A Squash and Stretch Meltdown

of all these possible options what is the one that we do and we instinctively do the average one right and so when we think about smears we're just doing we're just increasing the average that we're showing right like
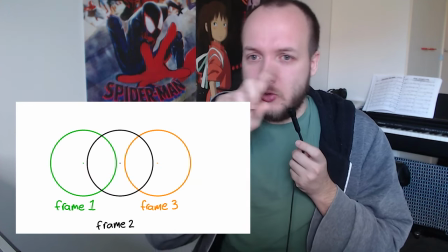[25:52]
like take these two balls and the ball that's in the middle of them there's
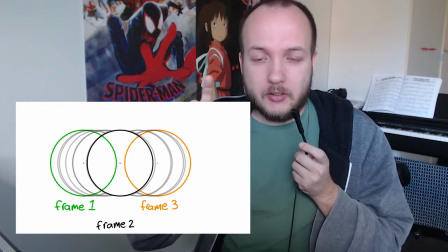[25:56]
all these potential drawings here in like steel that could have existed and
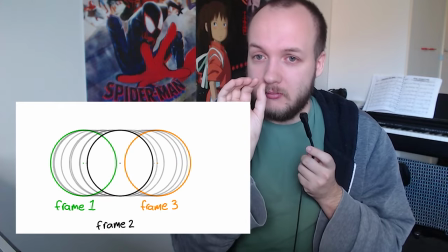[26:02]
if smear something it's just gonna like borrow from those hypothetical
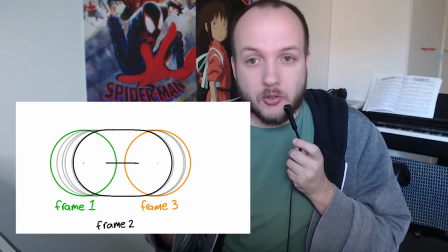[26:07]
drawings and expand itself right it's motion blur by motion blur we're showing the
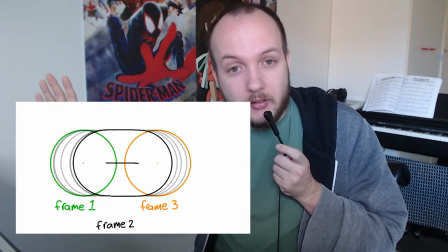[26:12]
average light that got bounced from an object during its trajectory okay sorry for that tangent but i don't know i lost my mind um going back to When do we swear?
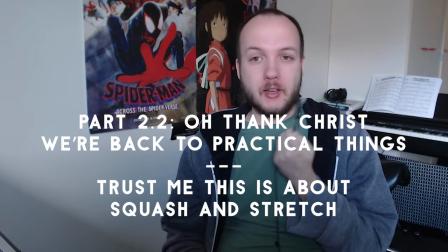[26:26]
When do we smear? We smear, we can do an experiment with the ball again.
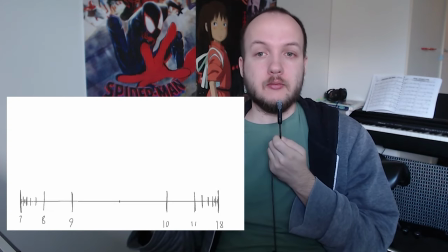[26:34]
So if I lay out a track, a timing spacing chart on a paper, and I say this timing and spacing is going to stay the same throughout this entire experiment, and we're going to add a ball there,
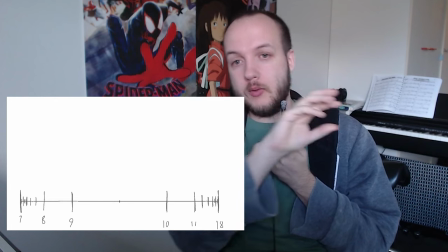[26:49]
and the ball is going to move according to the timing and spacing chart.
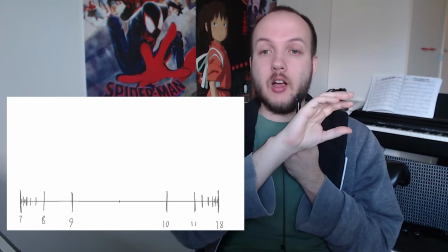[26:55]
and as the experiment goes on i'm gonna change the size of the ball so
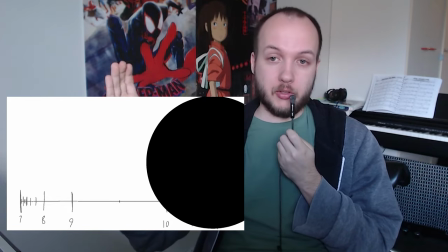[27:00]
at first it's very big and it goes through the timing and spacing chart and looks very smooth
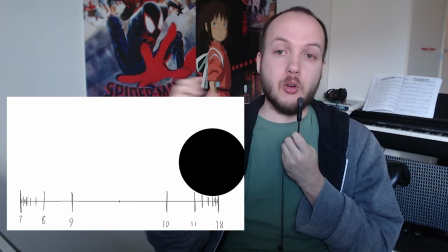[27:04]
and as i keep making the ball smaller and smaller and
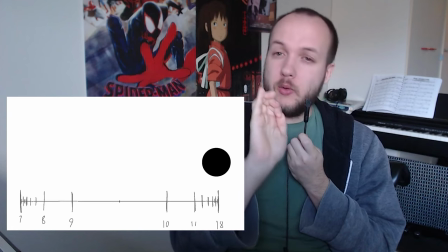[27:10]
it will start moving faster it will look like it's going
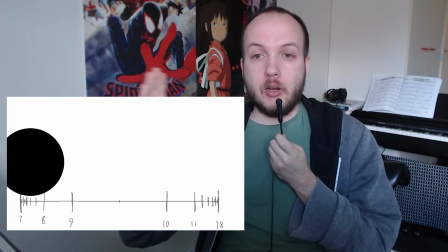[27:14]
faster because it's traveling more distance in relation to the size of the object right that's why like a big thing
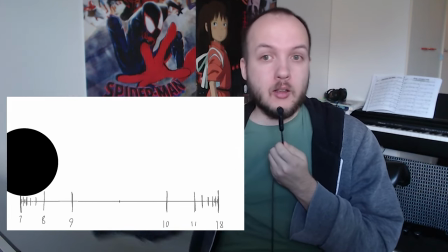[27:23]
moving very fast in a distance will look like it's moving slowly because it's not covering much of its own distance, right? And so as the ball gets really small,
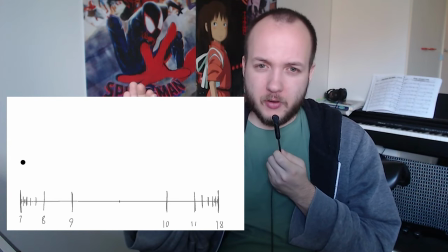[27:37]
it starts to go really fast and at some point it starts to go so fast and it starts at some point it
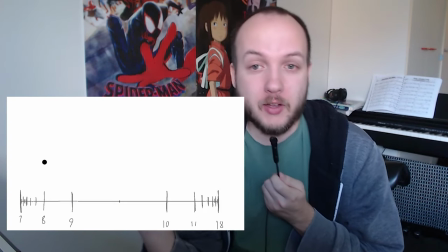[27:43]
starts going so fast that it actually becomes disjointed like
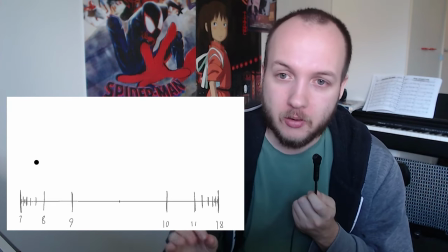[27:49]
it kind of the movement starts to break down because the ball is going
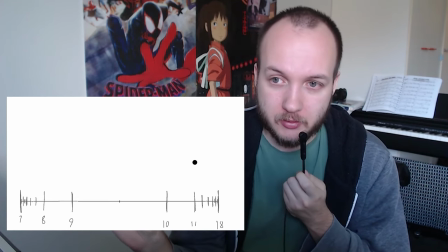[27:54]
so fast it's traveling such a long distance per frame that
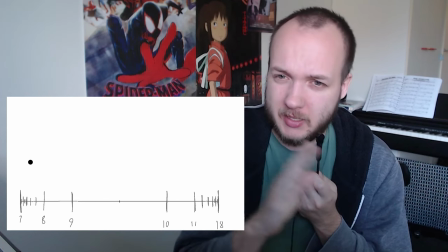[27:59]
that it looks like it's skipping like it's teleporting like it's no longer
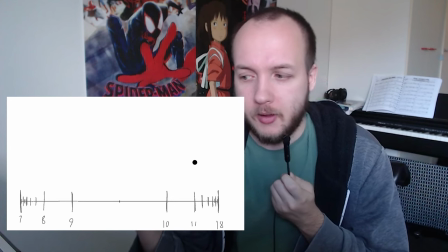[28:03]
connected um and when that starts to happen
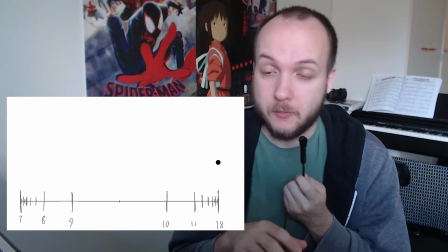[28:07]
uh we can use smears So instead of drawing a ball,
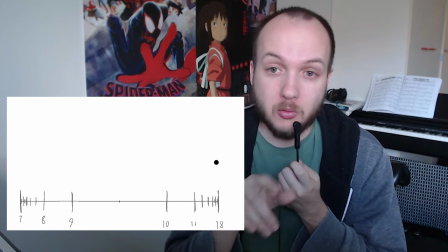[28:13]
we do a smear. And that smear represents all the positions that the ball
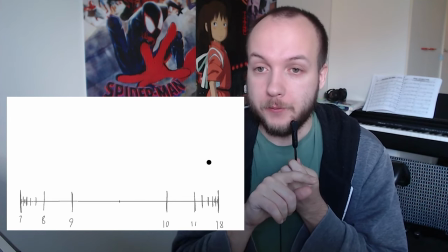[28:21]
is in during that 1.24 second.
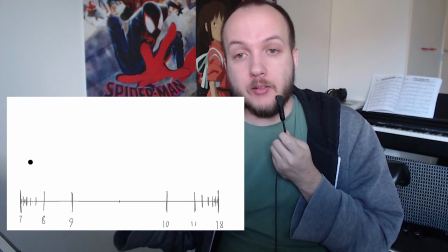[28:27]
And we do that, and we have motion blur, we have a smear, and we fix the problem of skipping when something goes too fast. It's not just a utility thing. Smearing is also, and maybe even more importantly, part of the shared language of animation. It's just a convention. We understand that when something is smeared, it's going fast. That's just like a smear can be pretty slow. And the audience still goes, okay, I'm supposed to think that this is fast. And so like maybe the audience goes, okay, this is like subjective time thing, where it's like we have a smear but i could see the smear so it's not that fast and um but okay but it's still fast it's it's a communication thing it's a design thing it's not just utility um richard williams uses a smear in his book and he actually doesn't call this smear and i think it's wrong like in his book later on he starts to speak about
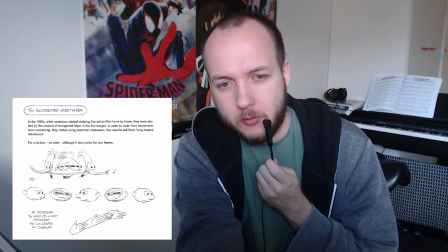[29:27]
elongated in-betweens as of with smear talking about smears but that comes after this example that i'm going to show you but this example is definitely a smear it's not a stretch he calls it he calls it a stretch so but it's a great example it's an example about how to get more impact into well an impact how to get a better more impactful punch or a bunk or something it's an example of
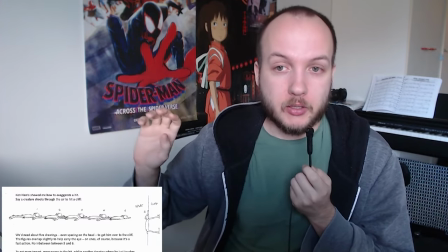[29:58]
a coyote you know probably being shot from a cannon or something flying at a wall.
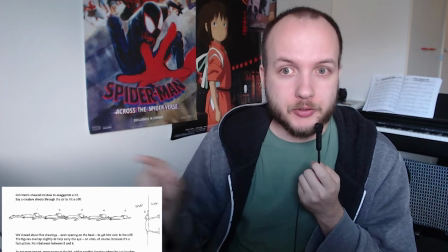[30:06]
And Richard Williams' first instinct for this thing, or at least in this example,
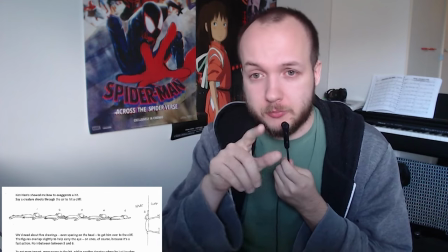[30:11]
is to draw the coyote flying at an even pace.
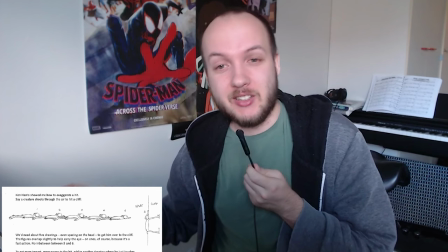[30:16]
And then when the head is at a touching distance from the wall,
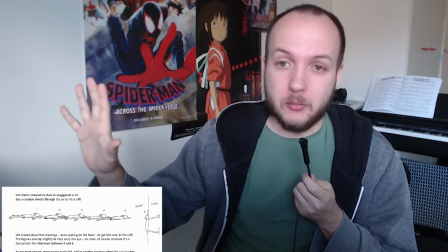[30:21]
he just draws on that frame the coyote being smooshed against the wall.
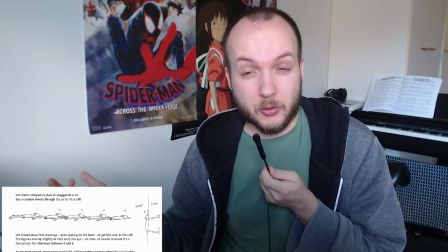[30:28]
and that's um richard williams's first instinct for doing that i think i think he's doing it intentionally badly um
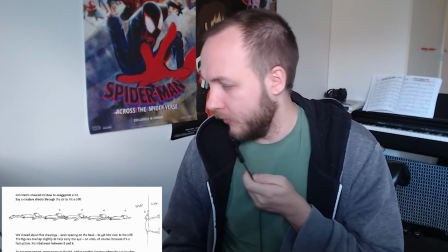[30:37]
he shows that ken harris then corrects him or i don't know if ken harris did but something like he shows a correction to this so instead of just right away jumping to the impact
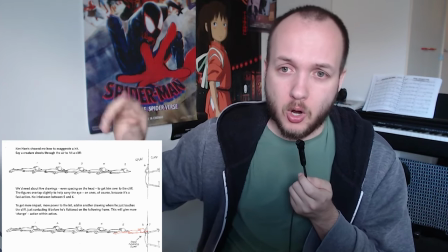[30:46]
where the coyote is like smooshed you draw the head making contact with the wall but
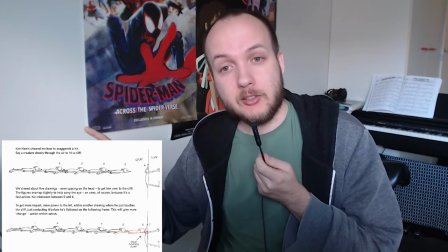[30:56]
So you get the contact without the weight distribution,
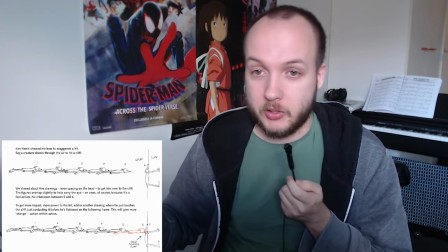[31:00]
and that way you get better communication for what's happening and
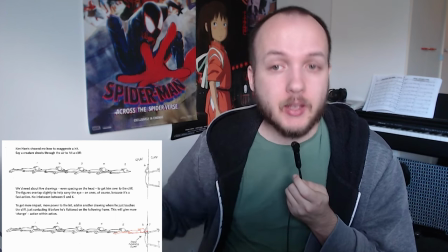[31:05]
that's that's totally right and then Richard Williams shows shows
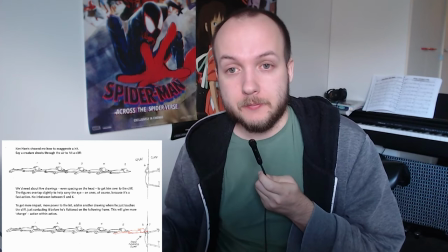[31:09]
the trick so the trick is that you remove you
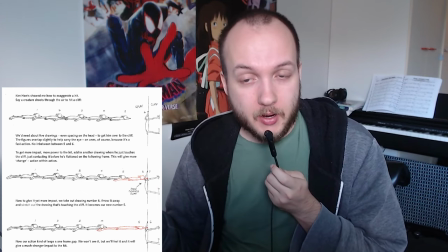[31:17]
remove the last two frames right before impact and you remove the last two frames
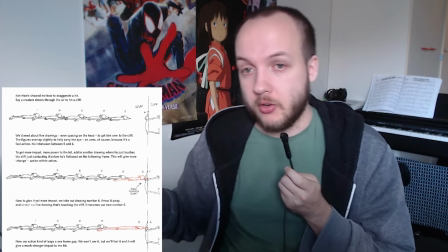[31:23]
right before impact. replace those two frames with an elongated version of the Coyote that spans the distance of those two poses.
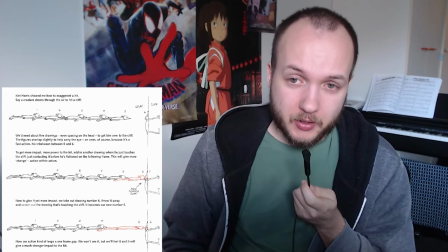[31:33]
And that's a smear. That's not a stretch. Because you're not respecting the volumes anymore.
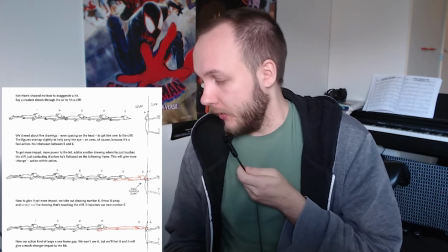[31:39]
You're fully breaking the Coyote. It's a smear.
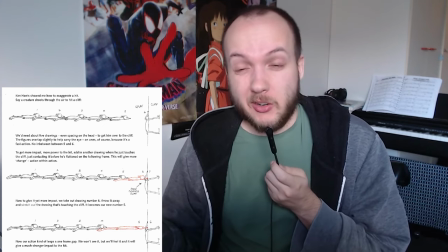[31:46]
Of course, it's not like a smeary smear like the way that Homer Simpson's Ten Eyes would be,
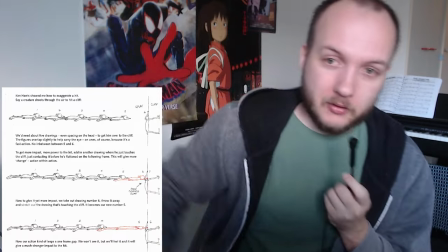[31:51]
right? or like you know a sword swing where it's like just like a cone that comes up but but it's still a smear and
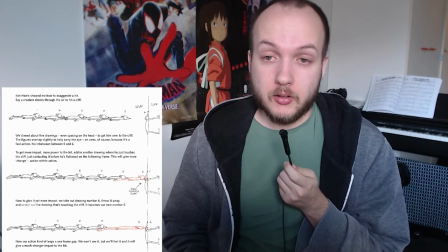[31:58]
and this makes the impact a lot stronger um because like of
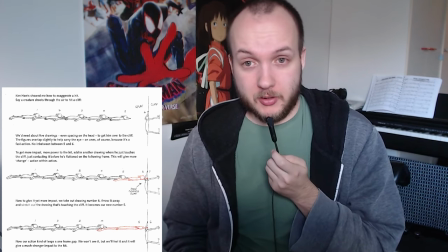[32:05]
course it does because you're covering the distance of two frames in one frame you're skipping ahead And he said,
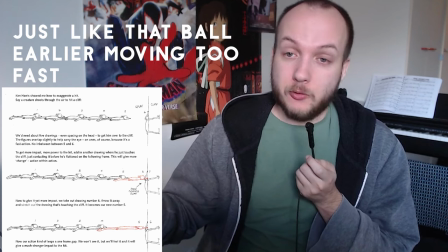[32:13]
you're creating a skip, but then you fix it with a smear. That's a smear.
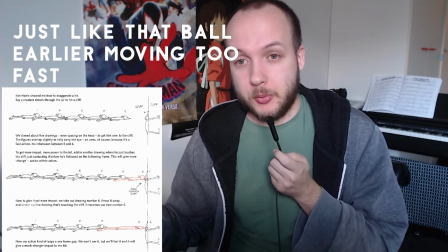[32:21]
And Richard Williams talked about a stretch.
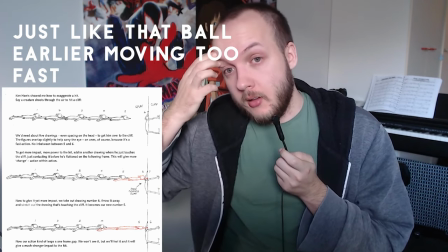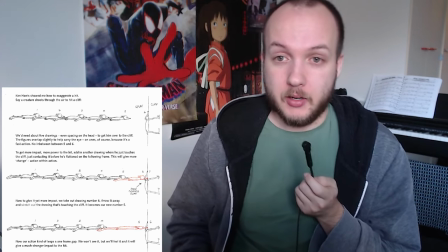[32:28]
So I think he's implying that it's part of squash and stretch. And he is actually implying that that's squash and stretch, because he takes this example on to the bouncing ball then.
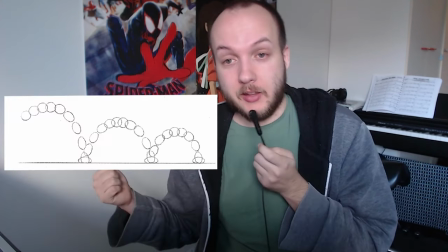[32:38]
to richard williams's credit in the beginning when i said that this is a horrible image uh richard
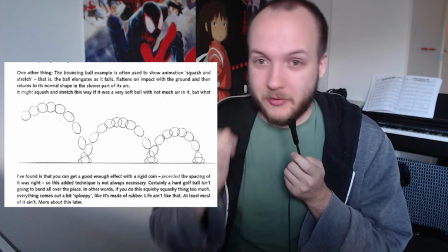[32:45]
williams also agrees that it's it's a very fringe case image and so
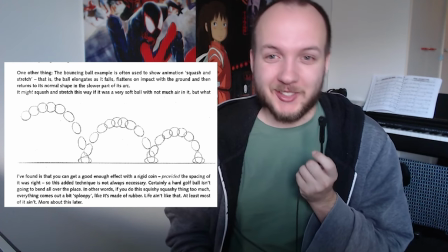[32:51]
so he's now surprisingly a total dum-dum but he
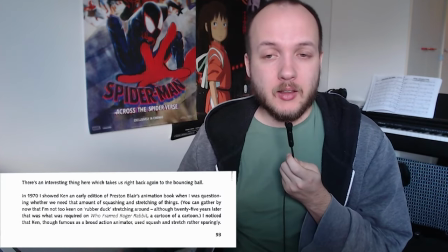[32:58]
takes this coyote example and then brings it to the bouncing ball example precisely
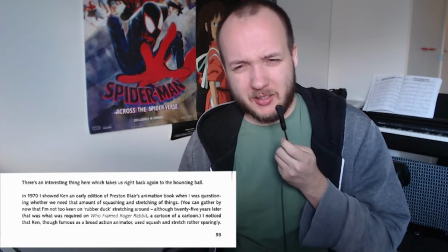[33:04]
pointing out that there's a lot of squash and stretch here like it doesn't make sense like it's too much squash and stretch and he does this whole page on that premise
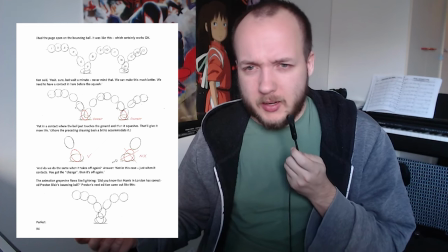[33:13]
and then he never he never touches the squash and stretch he just